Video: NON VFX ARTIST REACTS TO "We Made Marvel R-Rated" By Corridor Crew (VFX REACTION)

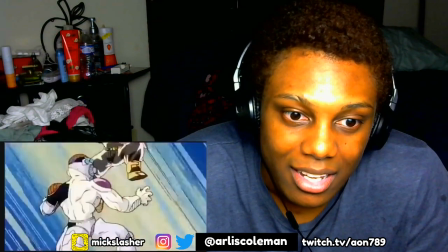I got a little busy I thought it would be funny to do kind of like one of those anime things like I get sliced Then when he gets hit,
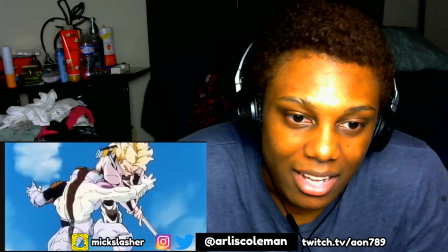like he breaks into pieces So the very first thing I had to do was I had to erase his head and I can kind of see some feathering and some issues around it But once all the other effects are in there, you can't tell so let me put the other effects in there The next thing I had to do is I had to cut out the guy's head. Then after that, animate it to fall down. The last touch here is I need to put in blood spiders. What I'm looking for with the blood here is that it needs to be going in the right direction.
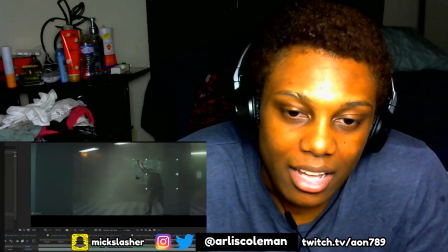So when the shield hits them, I need it to splatter out sideways. If I were just to drop that blood in without any effects, this is what it would look like.
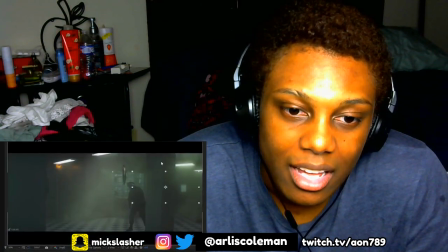Totally doesn't match. The color is completely wrong. If you look at the image, the image is kind of all one color, and that's because of the smoke and the lighting.
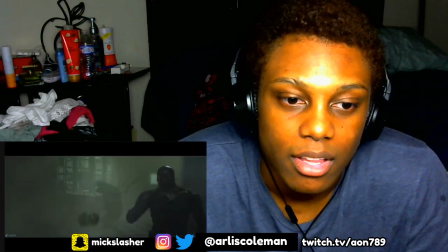So the blood just has to be the same darkness as the guy, and it looks great. And once again, it's not the most sophisticated VFX shot. Pretty simple approach, but I didn't have a lot of time and I'm imagining that a lot of Peter's 3D effects I'm gonna steal the show anyways. I looked over Peter's shoulder. There's a lot of good stuff. He's working on Just doing some fluid simulations for this blood using flip fluids a plug-in for blender,
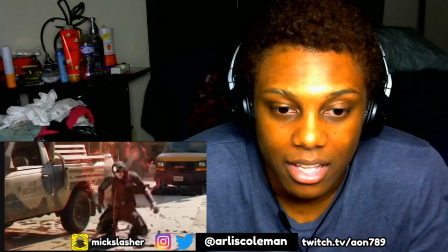which I like very much I was having a problem before where the blood was sliding all over the place Which isn't too realistic and flip fluid says this nice viscosity feature So I can turn
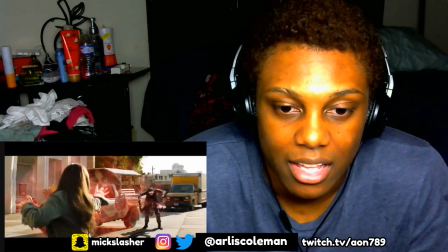that up a bit and you can see in the next shot here It's sticking to the ground and kind of clumping together a bit more and it's still kind of janky because it's a fluid simulation But it looks just good enough to pass. Oh, I put bugs on Falcon's face You know if you're flying that fast, you're gonna get a load of bugs I decided to do the Falcon head slice here.
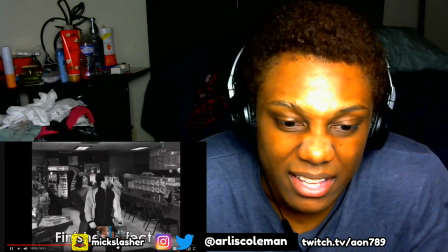It was actually a similar effect to Brett's head spin in the Keanu video So we go ahead and paint his head out We take the original footage and we stabilize the position to his head So the head spins around its center of gravity with sound design. This is gonna be so funny I keep telling Sam Niko we have to record our own ADR for everybody screaming We're gonna add some extra screens and kind of take it up a notch as far as audio is concerned I really think the Vanishing Touch is going to be fixing up the audio here because the visuals are gonna be Substantially different so we'll want the sound to match that we've done this before you just take the mic and give it a hundred These guys are really really talented. They took some of some Marvel movies and made them like a rated R This is crazy percent. Just yelling as loud as possible
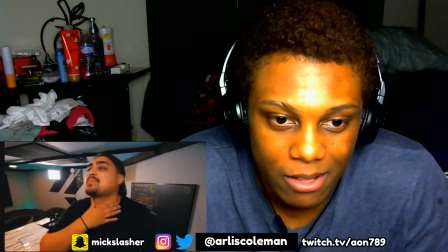Okay, sure I'll just do my best and I'm just gonna win it
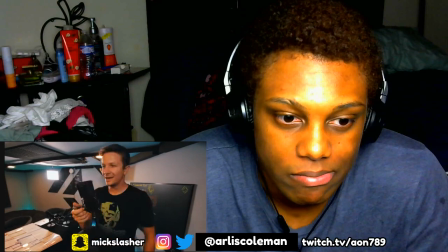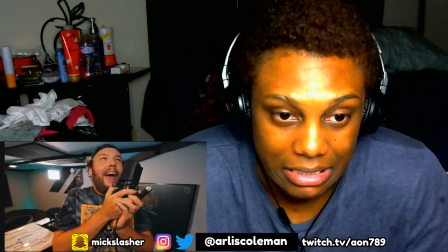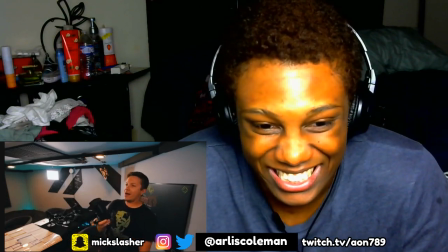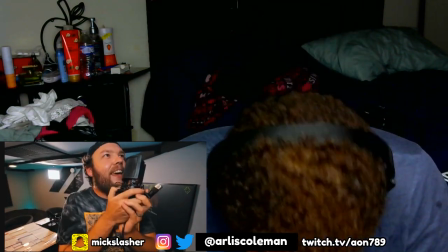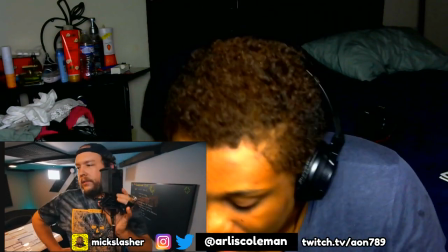See how the starts crashing
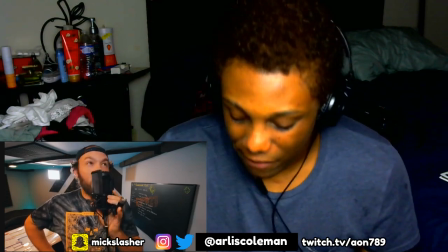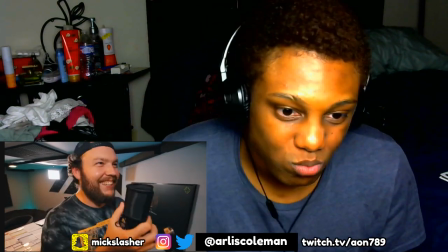sweaty it's hot in here but we got some good stuff and it's gonna be disturbing
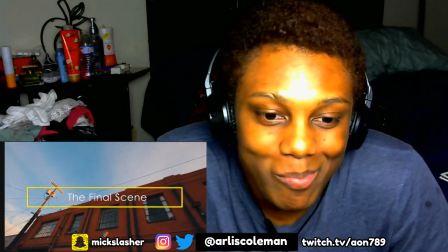all the shots are finally done this is my favorite part of any video like this where all the shots finally come together now there's a lot of shots in here and honestly I we really have to give it up to Peter because he he did a lot of stuff on this he did multiple effect shots but he also did the sound design for the whole piece and as where is Peter this is also really really special because this is Peter's last day in the studio this summer after which he has to go back to school and keep learning more things god damn it here's the original scene for context here we go awesome That is so awesome.